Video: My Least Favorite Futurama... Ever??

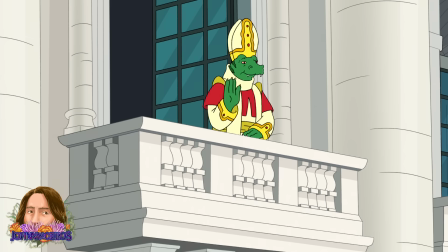It's very reminiscent of the is-the-space-pope-reptilian joke before ever having met him.
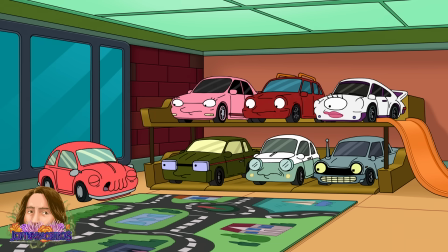But as far as the stories for these anthologies go, I really do struggle to stay focused on the parody storylines.
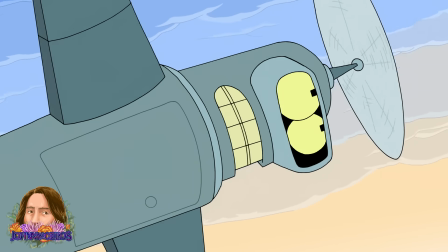All three revolve around death and reincarnation in some form or another, and while I appreciate that they all have a common theme,
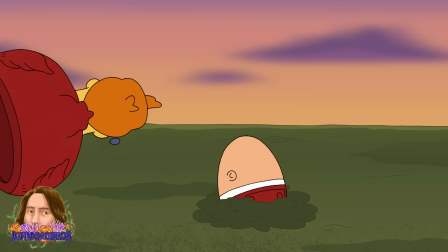I'm not exactly sure why this is the theme they chose for toy advertisement parody cartoons.
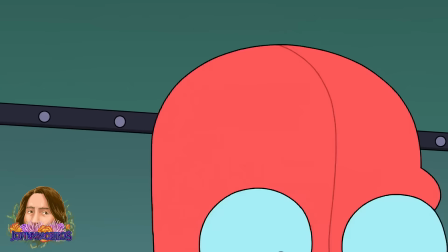Windo's revolves around Fry's winding unit coming to the end of its life cycle prematurely because it ran slowly while he was frozen.
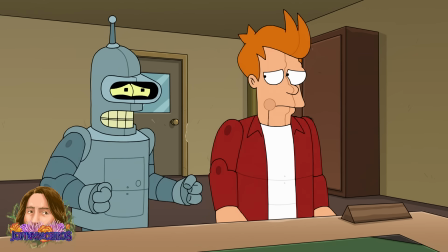It was at least nice to see Bender be the one with the biggest issue with this.
At peace! You selfish jerk!
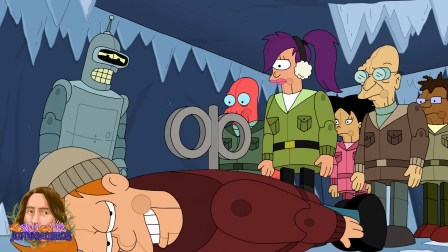You're my best friend! Promise you won't leave me!
This, at least, feels very in character for Bender, as does his ultimate sacrifice later in the episode.
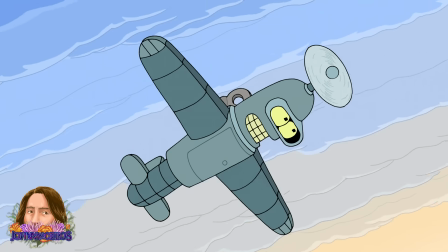But the whole reincarnation metaphor later in the episode was strange.
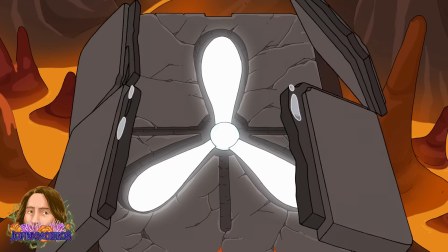We see Bender's parts melt down and be reforged into a wind-up airplane, and I guess that kind of stuff just happens underground in the Windo world?
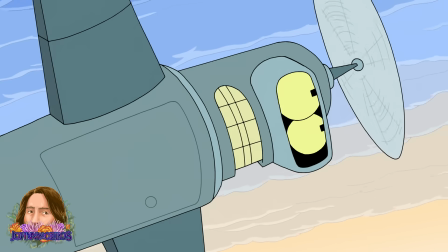Again, I didn't quite understand why this was the metaphor for reincarnation in the Windo story.
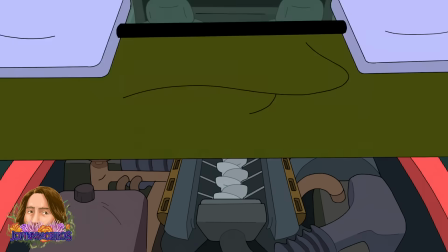The Round Wheels death and rebirth story, at the very least, made a little bit more sense conceptually, since chop shops are actually a thing.
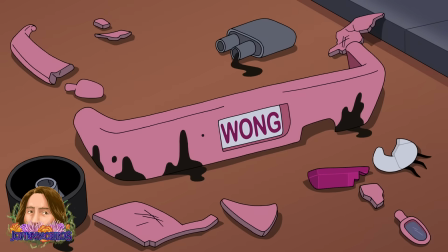Though it is sort of crazy to do a slasher horror story set in a universe full of cars. Like imagine if Pixar made Cars 4 and it was about a serial killer.
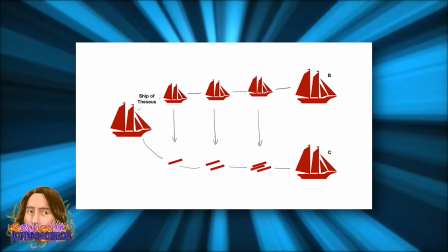You've also sort of got a ship of Theseus story going on here with Zoidberg adding the parts of
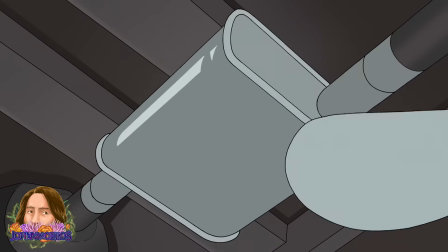all of the other cars to his own body until he's no longer got any of his own parts left.
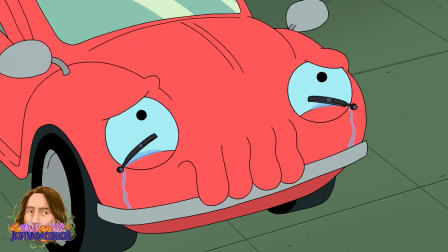Zoidberg not having friends is obviously a big part of his character, but I always felt like his whole thing is that he's still a great person regardless. this.
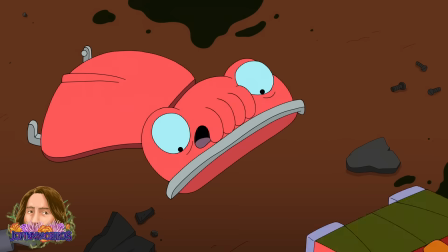It feels a little out of character for him to go on a murdering spree, but I guess that's why this is all non-canon.
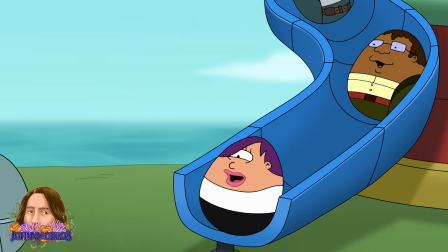The rubber ducks in Egylon's story was probably the strangest one, but at least it finally explained why they sold these Futrama eggpins at Comic-Con this year.
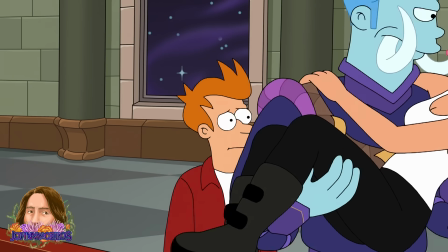It was sort of funny to me that the framing device was throwing a huge wrench in the Fry and Leela connection,
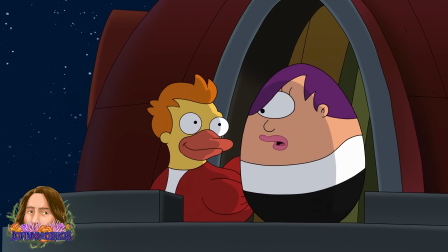while this anthology story was simultaneously, once again, framing them as each other's true love.
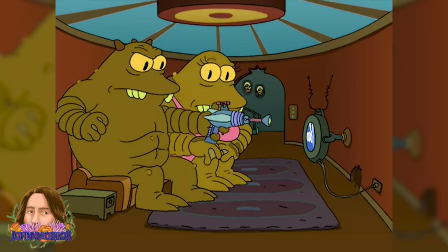Almost like the writers are just sort of teasing the audience with this entire episode.
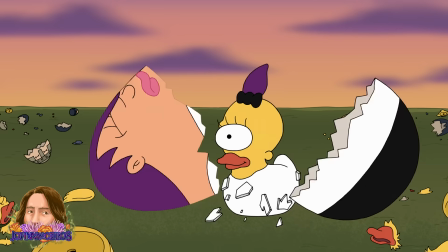And at the very least, I liked the entire egg-slash-duck metaphor for death and rebirth in this story a little bit more than the other ones.
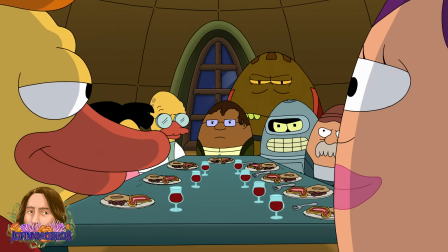It's got a very cute Fry and Leela ending.
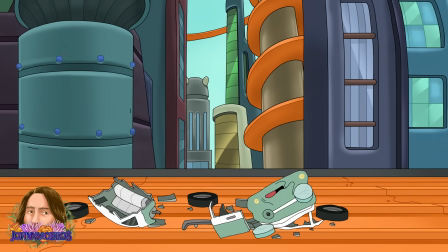But again, I just don't really understand why this was the theme for an anthology episode that was also parodying toy advertisement.
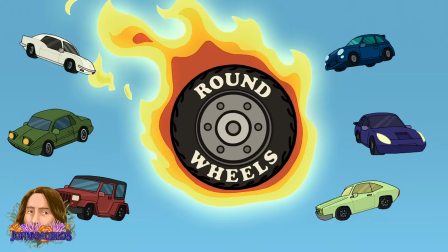I just really struggled with that the entire episode. I think this one also feels like it's paced a bit oddly as well, and that's because it sort of is.
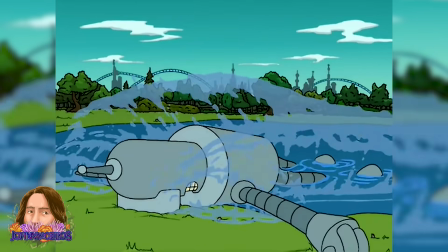Usually for these anthology episodes, you use the framing device to set up the story, tell that story in one act, cut a commercial, and repeat.
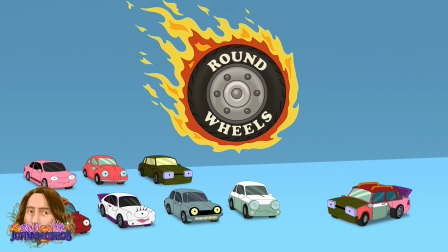But because the entire game of this episode was that the toy advertisements were interrupting the actual Futurama story,
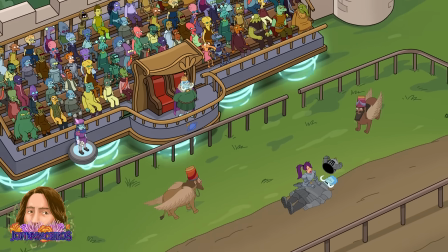they wanted to highlight how disruptive those toy commercials could be to the story.
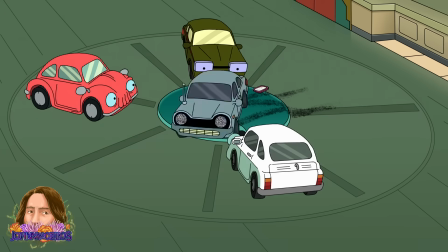So, the actual commercials slash act breaks take place in the middle of the toy commercial narratives.
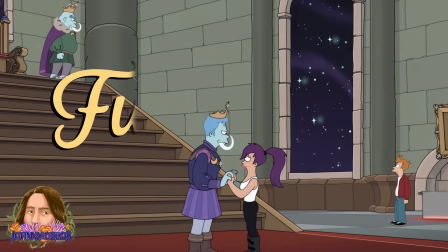That way, we see them cut out of the toy commercials and back to Futurama, and then the Futurama narrative is once again abruptly interrupted by the next toy commercial.
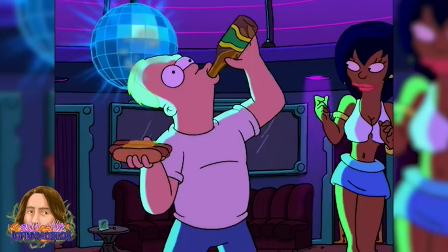I think one of the reasons I always liked the old anthology of interest storylines is that the What If Machine itself creates a layer of canon to what we're seeing.
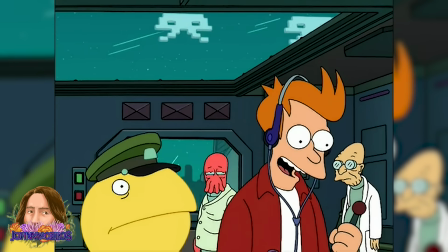It's showing us a potential series of events that could take place if something were to happen to the characters we know and love.
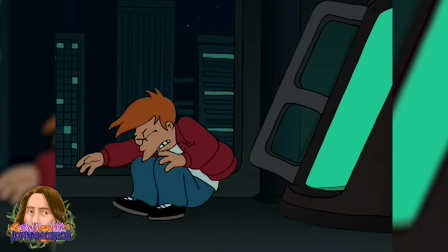Everyone acts very in-character in those stories because it's just these sort of alternative series of events, and therefore we still learn something about those characters.
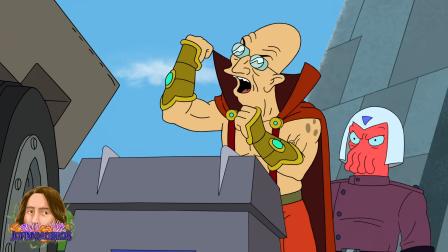I think when the focus becomes these completely separated parodies, it doesn't really mean as much to me on a narrative level.
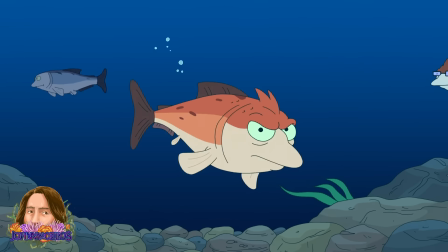It doesn't mean much to the characters that I care about.
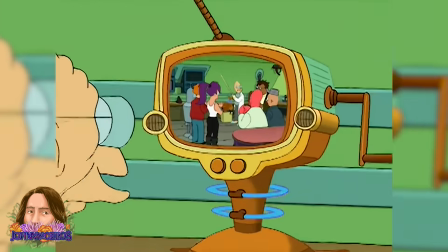Even at the very least, in the What If Machine episodes, the characters watch the alternate timeline play out, and therefore they learn something about themselves.
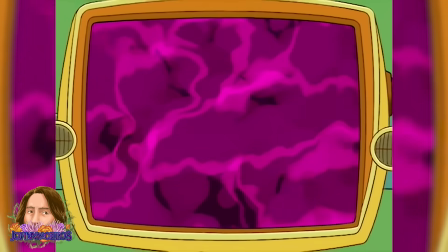It always felt like such a clever way for the show to do anthology-style storytelling,
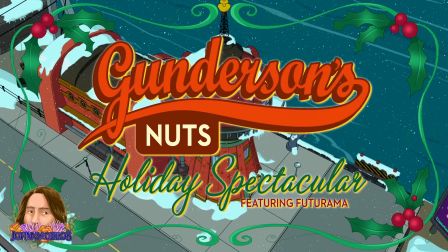and it's always bummed me out that they abandoned it in favor of these newer style of anthology episodes,
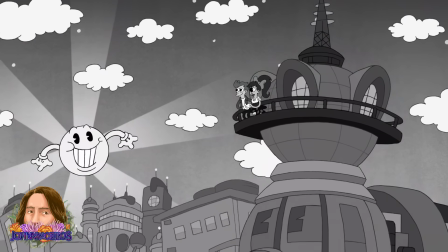none of which have been particularly good to me, with the one exception of Reincarnation, which is an amazing episode, in no small part due to the incredible animation.